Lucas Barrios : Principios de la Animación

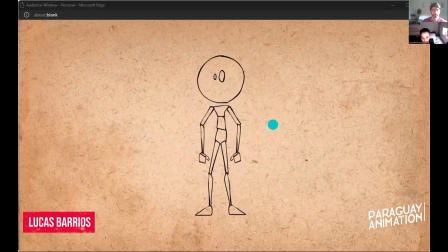(54:51)
en cuanto al peso y balance que tiene una pose por ejemplo, hay que evitar algo que llamamos twinning algo que van a escuchar muchísimo en 3D creo que en 2D también imagino pero es cuando movemos las brazos y las piernas en la misma dirección están haciendo la misma cosa,
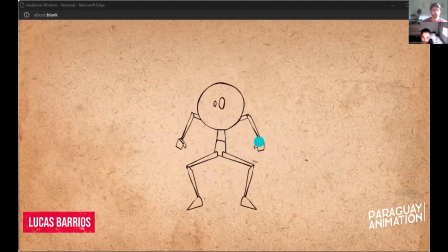(55:08)
es como un espejo y para evitar esto, lo que podemos hacer es poner el peso de un lado o cambiar un poco, no sé, soltar un brazo o poner otro en la cintura cualquier cosa que pueda romper con esto
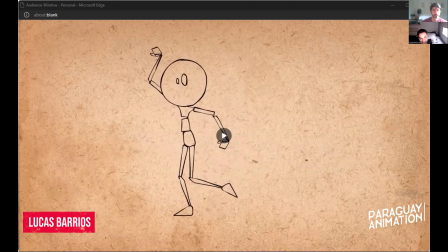(55:23)
que nos nos diga que es pescado y que transmita la idea de que este es un personaje 3D está en un espacio 3D se está tratando de balancear es real
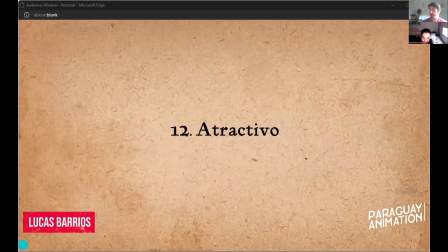(55:37)
bueno y por último tenemos el atractivo, también conocido como Appeal
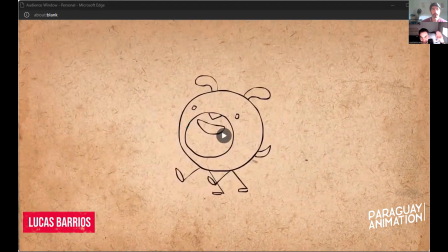(55:43)
que dice que básicamente todos los personajes canimás tienen que tener cierto carisma o se tiene que ver
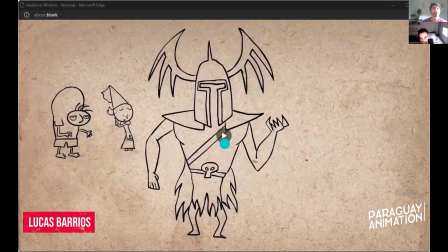(55:52)
lindo, tiene que ser agradable a la vista, básicamente. Esto no se refiere solamente al héroe de la historia, ¿verdad?
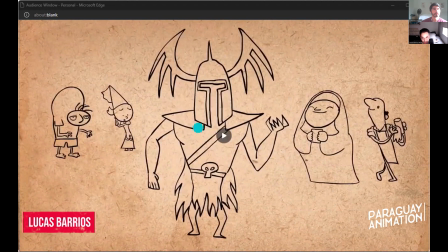(55:59)
También se aplica a villanos y a cualquier otro personaje, ¿verdad? Que tengas en tu corto o lo que sea. Esto no necesariamente significa hacerle hermoso a tu personaje,
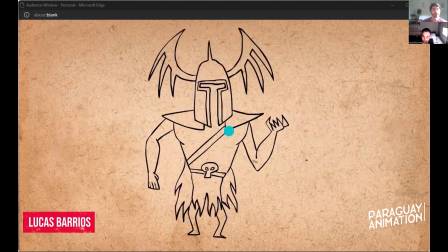(56:11)
pero interesante o atractivo de ver, ¿verdad?
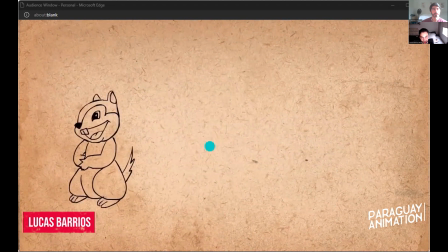(56:20)
Esto es medio complicado porque cada uno tiene una idea de lo que significa que se vea atractivo entonces darle un diseño dinámico es lo que puede hacer que el personaje se vea atractivo
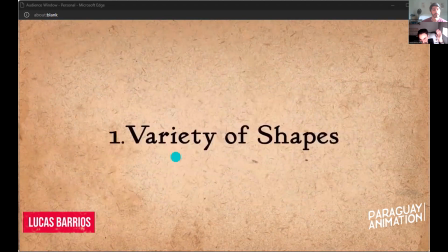(56:35)
y acá tenemos tres ejemplos de cómo lograr eso si tenés todos tus personajes en una sola figura,
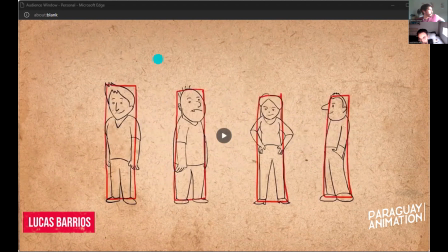(56:47)
por ejemplo estos básicamente todos rectángulos puedes jugar un poco con las figuras y conseguir diferentes formas esto es importante mencionar porque básicamente no hay límite a la cantidad de combinaciones que puedas hacer entre una figura y otra para darle a
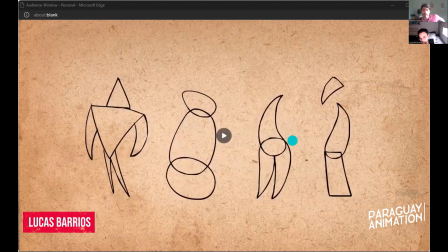(57:05)
un personaje y dice que la mayoría de los de los buenos diseños empiezan todos con figuras simples
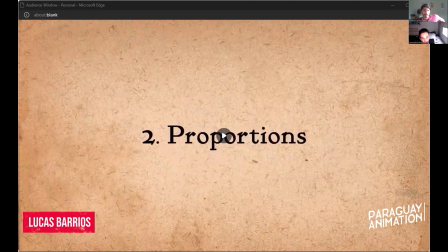(57:18)
bueno, proporciones
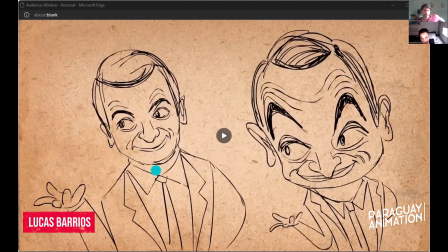(57:22)
hay que jugar con las proporciones los caricaturistas por lo general exageran las cosas que a ellos les parecen interesantes y achican las cosas que les parecen aburridas o feas por ejemplo
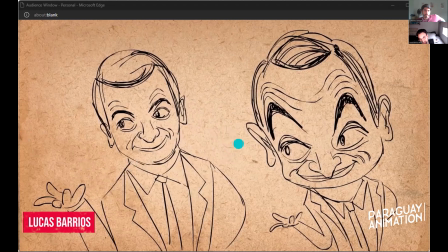(57:39)
cuando pueden agrandar la cabeza y ojos y achicar el cuerpo
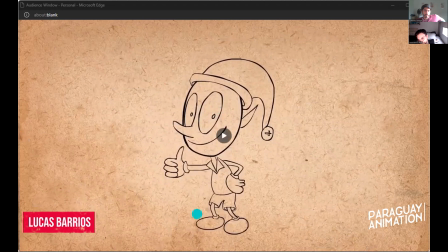(57:46)
tenés algo como esto que es más interesante que el primero que es un poco más genérico encontrar
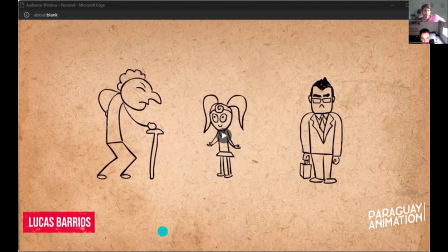(57:56)
el aspecto de un personaje que
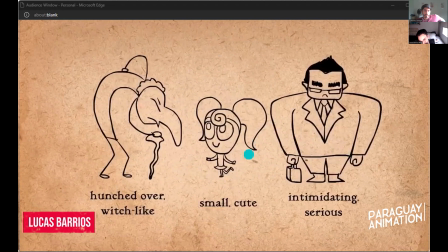(58:03)
defina su personalidad y exagerar puede o por lo general puede generar un diseño más atractivo
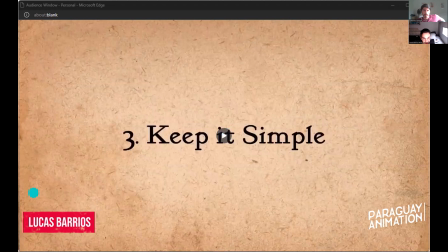(58:12)
bueno mantengan simple
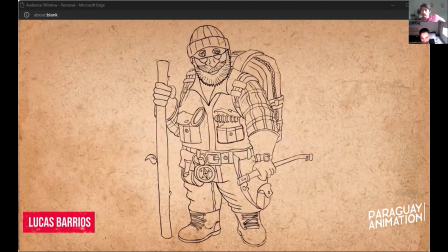(58:17)
mucha información puede sobrecomplicar el personaje y también hace que sea difícil animar más adelante.
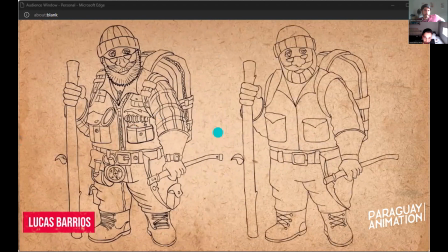(58:25)
Esto literalmente puede ser la diferencia entre un ilustrador y un... o sea, alguien que dibuja para ilustración y alguien que dibuja para animación. Con personajes animados tenés que elegir ciertas cosas que vas a mantener porque vas a estar dibujando mil veces todo el tiempo.
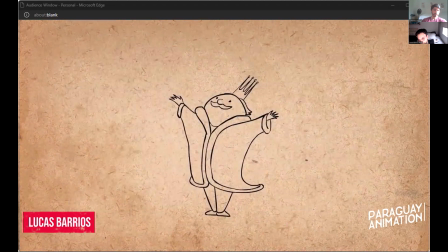(58:41)
Dibujo tras dibujo tras dibujo. Entonces, por esta razón, hay que saber elegir.
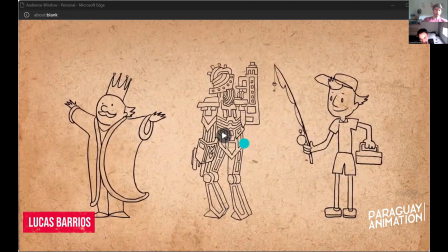(58:47)
Y por último, vamos a tener estos tres personajes y ver cómo Alan hizo que se vean más interesantes.
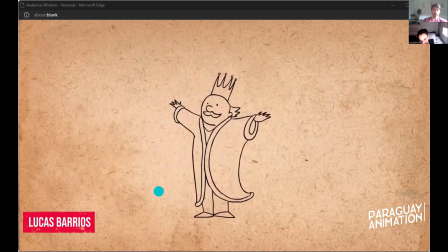(58:55)
El primero obviamente parece un rey, súper genérico, nada interesante.